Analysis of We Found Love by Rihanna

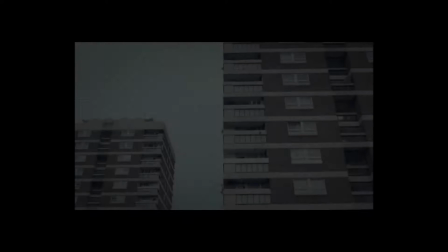[0:00]
Similarly to previous music videos that I have analysed, We Found Love begins with a slow tempo, therefore the opening shots run with the tempo of the music.
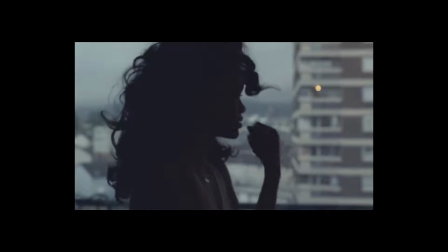[0:09]
I particularly like this opening shot as the silhouette of Rihanna and the view from the window pair together well to make a simple yet artistic shot.
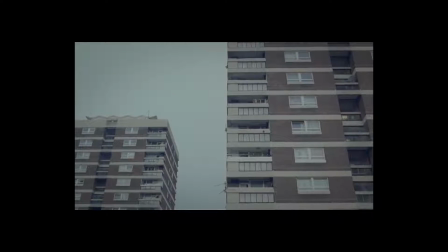[0:17]
The lighting outside the window is high-key lighting, but inside the room Rihanna is shot in, it is low-key lighting.
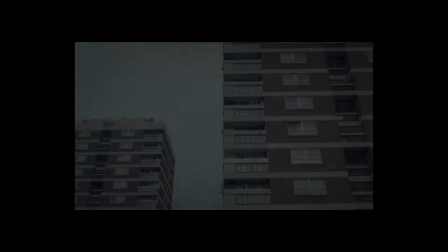[0:24]
This makes her features distorted and showing the outline of her body, which has a greater effect than if the shot was taken in normal lighting.
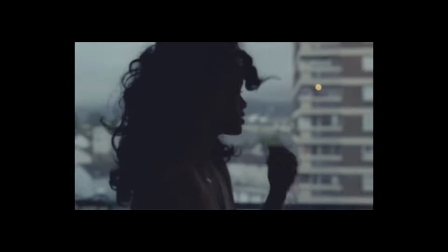[0:33]
The setting in the background of this clip is clearly urban and in a rundown area in council flats.
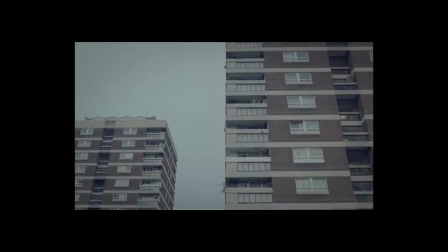[0:40]
Therefore, the music video becomes clear and that it is based in an area similar to London, which is the perfect kind of location for a modern music video.
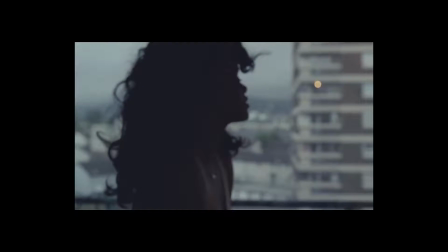[0:50]
Although somewhere similar to London would be a perfect setting for my own music video, I plan to take advantage of the local countryside and rural area that I live in.
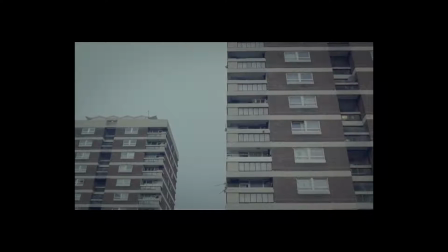[0:59]
In order to do this, I aim to find a rundown rural area where I can base the majority of my film.
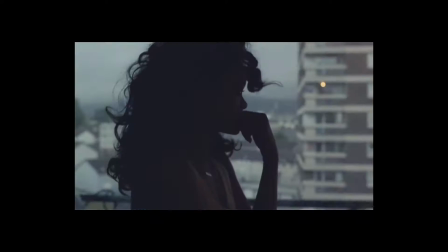[1:08]
Shot reverse shot is used in the music video for We Found Love, which is a key element in conveying the atmosphere of the relationship the two actors have.
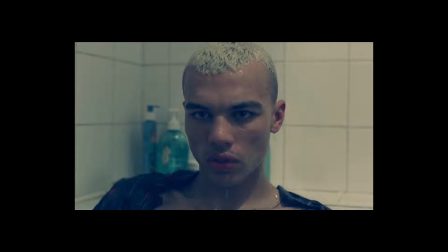[1:17]
Through this shot reverse shot seen above, it is clear to the audience without even viewing the rest of the video that this couple are experiencing tension or in an argument.
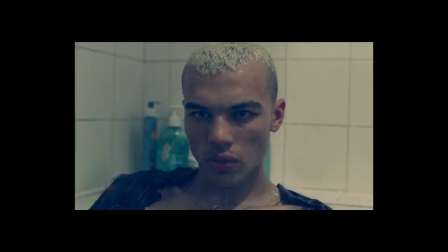[1:29]
Facial expressions are key within a music video. If the actors' facial expressions are not realistic and effective in conveying the mood of the film,
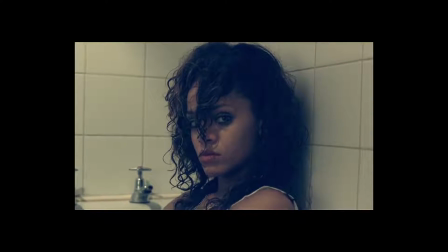[1:37]
then it is easy for the effect and professionalism of the film to be quickly lost.
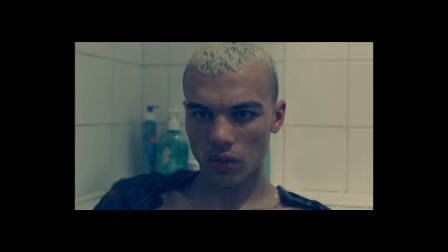[1:42]
It is very important to me that I choose actors who are comfortable and confident in front of the camera so that they are able to bring
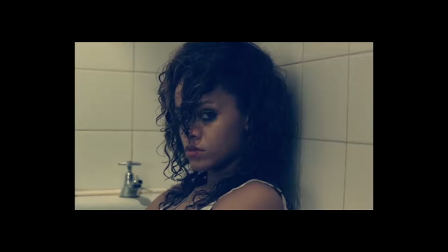[1:49]
out an element of seriousness and professionalism to the film and carry out the role of a reckless couple effectively.
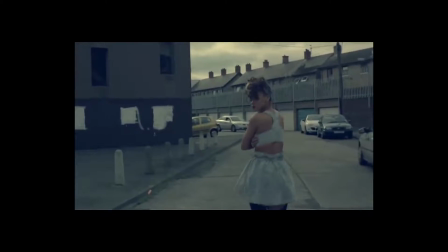[1:59]
Direct address has been used in this shot of Rihanna, but also in the shot reverse shot discussed previously. This direct address used in We Found Love can convey the mood of the film.
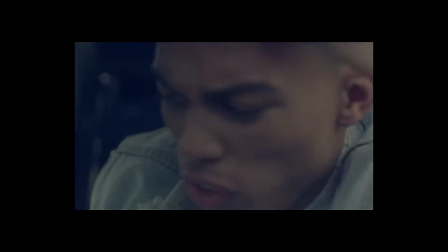[2:11]
I will use direct address in my own film,
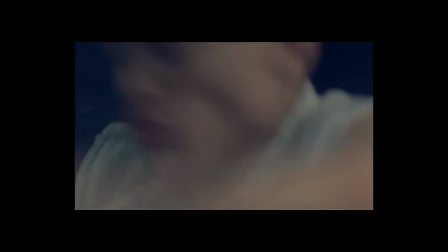[2:15]
as directly targeting the audience through eye contact is key to the development of emotion and empathy for the actors.
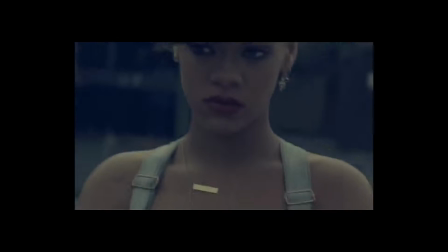[2:24]
For my music video to be effective, I need to make it as easy as possible for the audience to understand and relate to the happenings in the video,
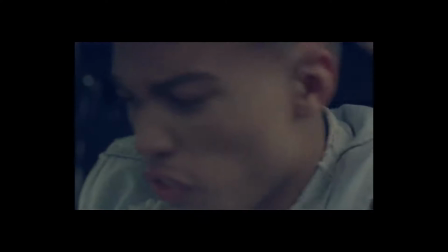[2:30]
and direct address will be an element which will help me in doing this,
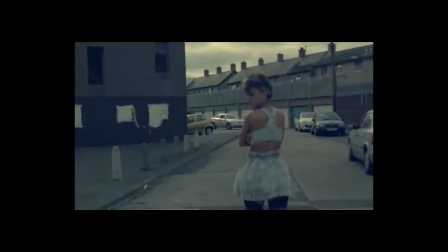[2:34]
as eye contact can help to show the kind of mood and the path that the actors are experiencing.
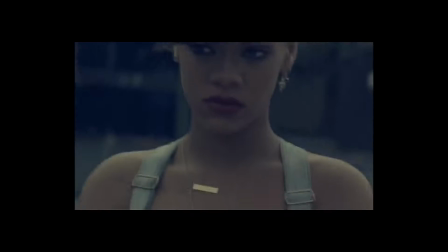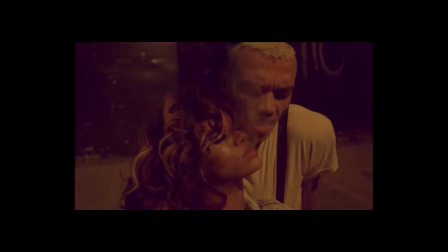[2:46]
The body language of the actors in my film helps to tell the story.
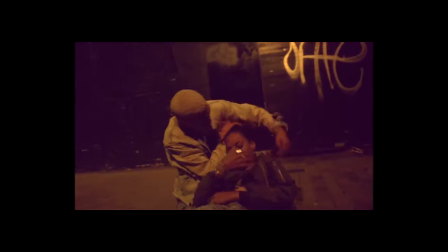[2:49]
The camera shots above make it clear that in this video the pair are clearly intoxicated, building on the storyline of two reckless lovers.
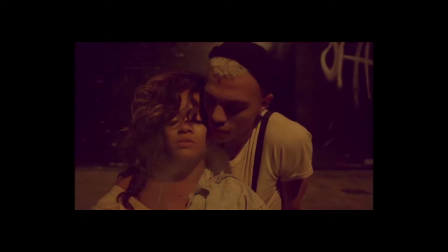[2:58]
The pair are situated on the street, and due to the low-key lighting it is clear that it is late at night.
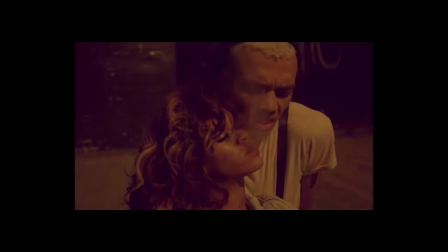[3:04]
This kind of behaviour would often be related or linked to people with a lack of hope or chance in life, which in this music video runs perfectly with the storyline and the lyrics.
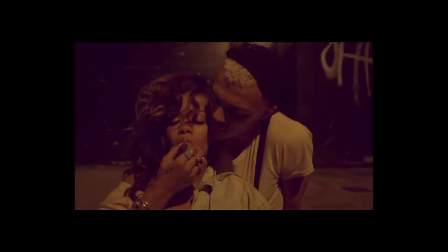[3:15]
I would like to incorporate similar shots in my own music video so that I can easily convey the kind of lifestyle that the pair live. Their body language is clearly very reliant on each other, speaking volumes on how they may be isolated from other kinds of healthy relationships, such as with their family and friends.
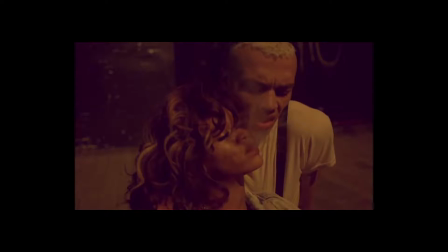[3:32]
The pair are clearly infatuated with each other, and although there are elements of strength to their relationship in this music video,
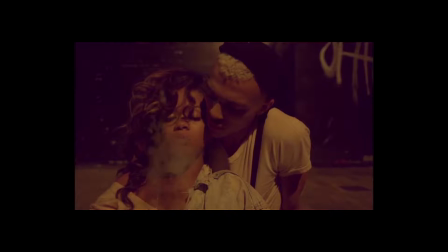[3:40]
it is also apparent that the isolation they are causing each other is having a negative effect on their overall lifestyles.
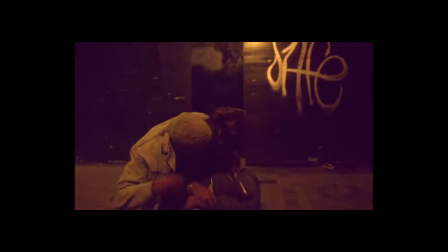[3:46]
The storyline to this music video is very strong and gives the audience a clear indication of what the lyrics of the song is about.
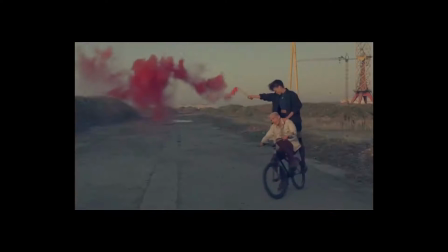[3:57]
These settings are the perfect kind of locations for me to take inspiration from.
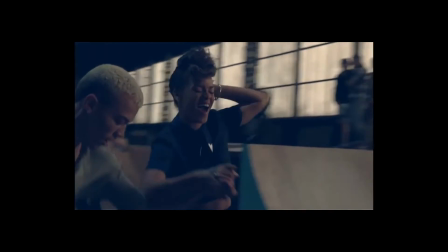[4:02]
Although some of this music video is set in an urban location similar to London,
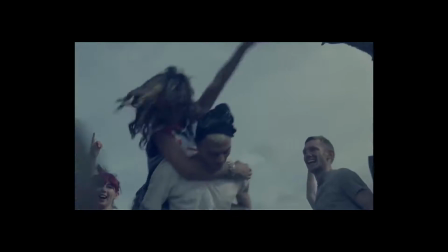[4:06]
there are also rural locations which are easy for me to replicate within my own music video.
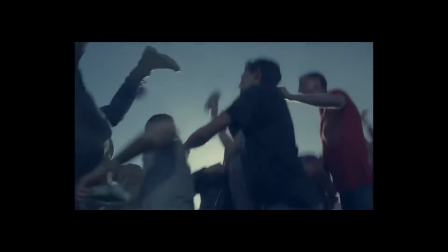[4:12]
These rural locations are again key to telling the story behind the song. Rural locations are generally isolated,
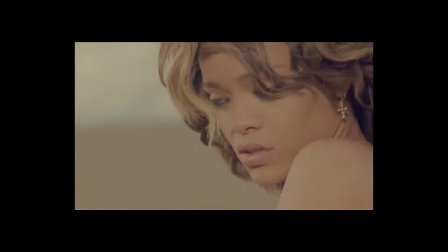[4:19]
and a couple like this would take advantage of this isolation in order to get away from society and possibly avoid being patrolled.
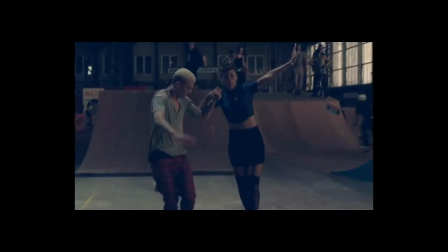[4:27]
It may not be immediately apparent to the audience,
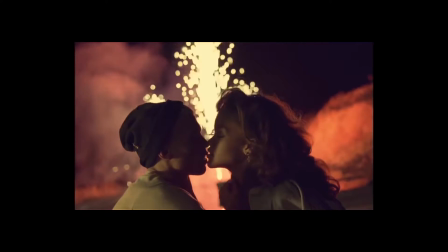[4:30]
but the isolation which runs throughout the music video eventually becomes defined and enhanced to an unhealthy extent.
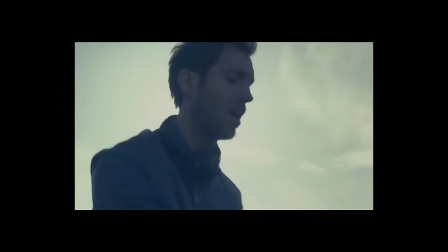[4:41]
Although I am limited with the locations I can use, a rural location works perfectly with the music video that I would like to produce.
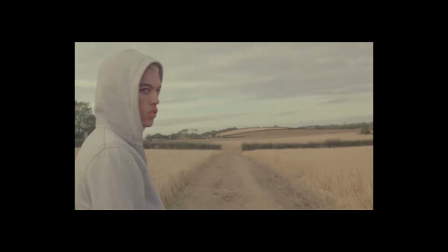[4:49]
Therefore, areas like fields and abandoned yards or tracks will be the perfect kind of location for me to portray the isolation and an unhealthy nature within my couple's relationship.
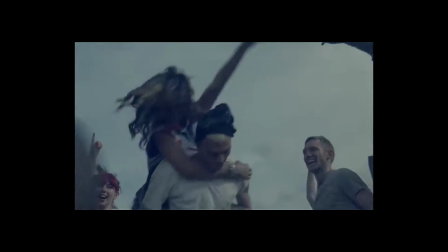[5:00]
I will use these locations to my advantage and feature the couple in these locations with reckless behaviour to show
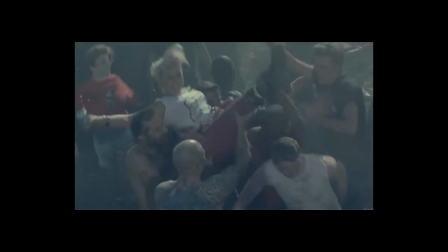[5:06]
how they are removing themselves from society and how their love or relationship is beginning to destroy their lifestyles.
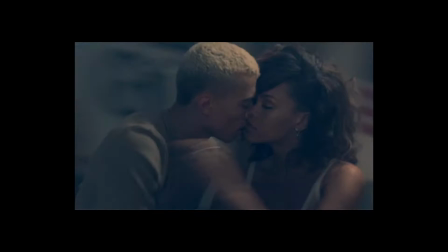[5:15]
This motion shot is an element to We Found Love which stands out most to me.
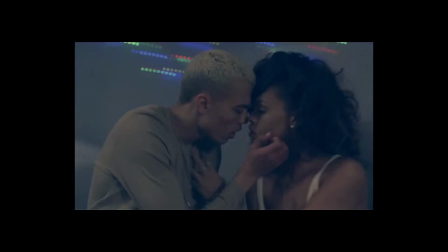[5:20]
The camera revolves around the couple as their bodies stay in focus and the background appears to be spinning and blurred.
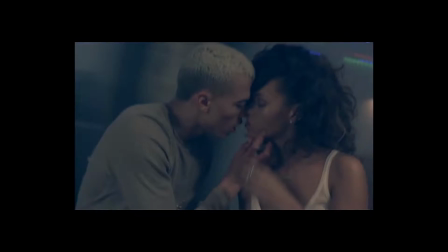[5:27]
This can portray many different things.
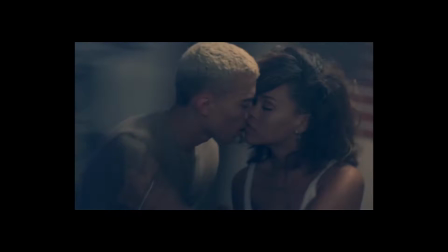[5:29]
For example, the fact that the pair stay in focus helps to show the audience the main focus of the entire music video,
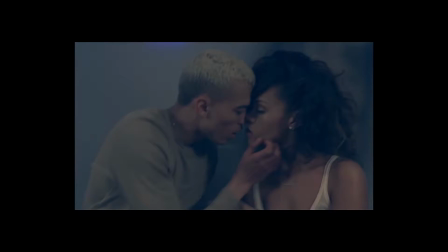[5:36]
but also how the couple only see themselves and not the society which is surrounding them.
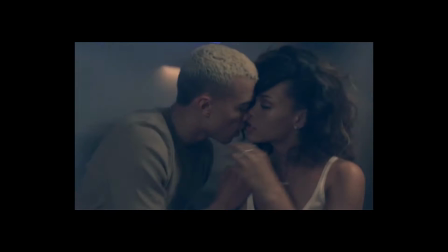[5:41]
As well as this, a shot like this helps the audience to be in the actor's shoes. This shot clearly is an indication of intoxication, and by using a shot which helps the audience feel the intoxication to a certain extent, helps them to relate to the storyline even more, which therefore makes the music video even more effective and professional.
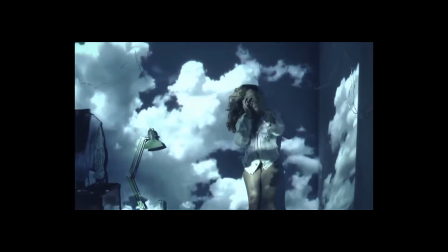[6:04]
There are so many different creative elements to We Found Love, which makes the music video completely different and original compared to other modern music videos.
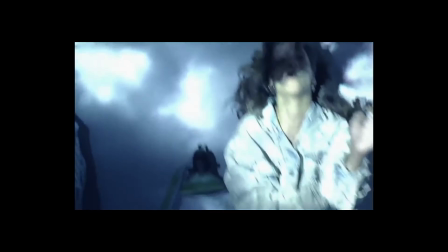[6:13]
The two shots seen on screen are two which stand out for me especially.
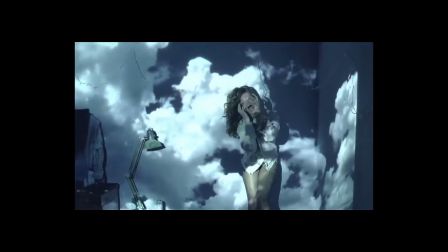[6:17]
The first shot is one which would be easy to create, as the main element to the shot is simply the projections on the wall.
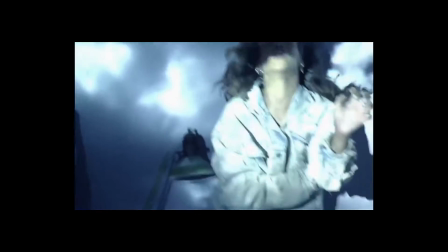[6:25]
Although this shot is very simple to create, the simplicity is overruled by the effect created.
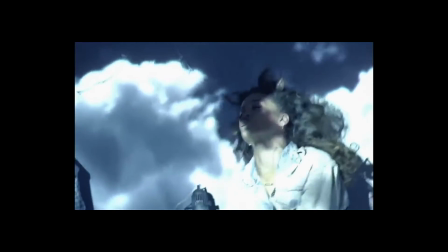[6:33]
This shot is so creative as without the projections there would be no special or different element seen,
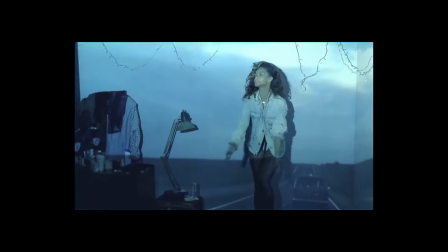[6:40]
which could therefore make the video seem quite boring. As I do not have a range of really interesting locations to film in,
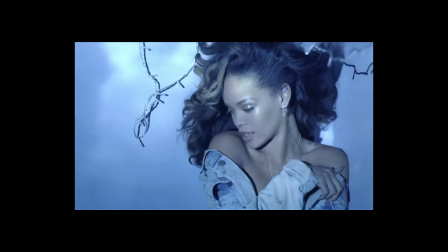[6:47]
using a shot like this would be perfect in my own film so that I can add an element of originality in a simple way.
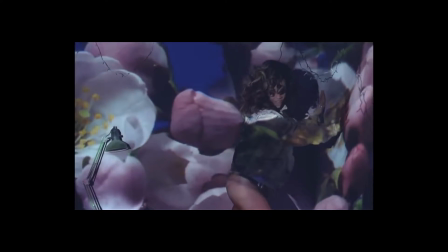[6:55]
A shot like this would also work really well in my performance-based locations to my own film, such as when my actor is singing.
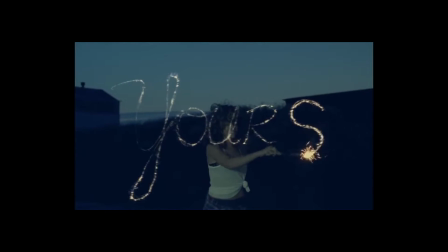[7:05]
The second shot is one which would be much harder to recreate, but I believe that through use of different shutter speeds I may be able to recreate this shot and have my actor writing something whilst being filmed.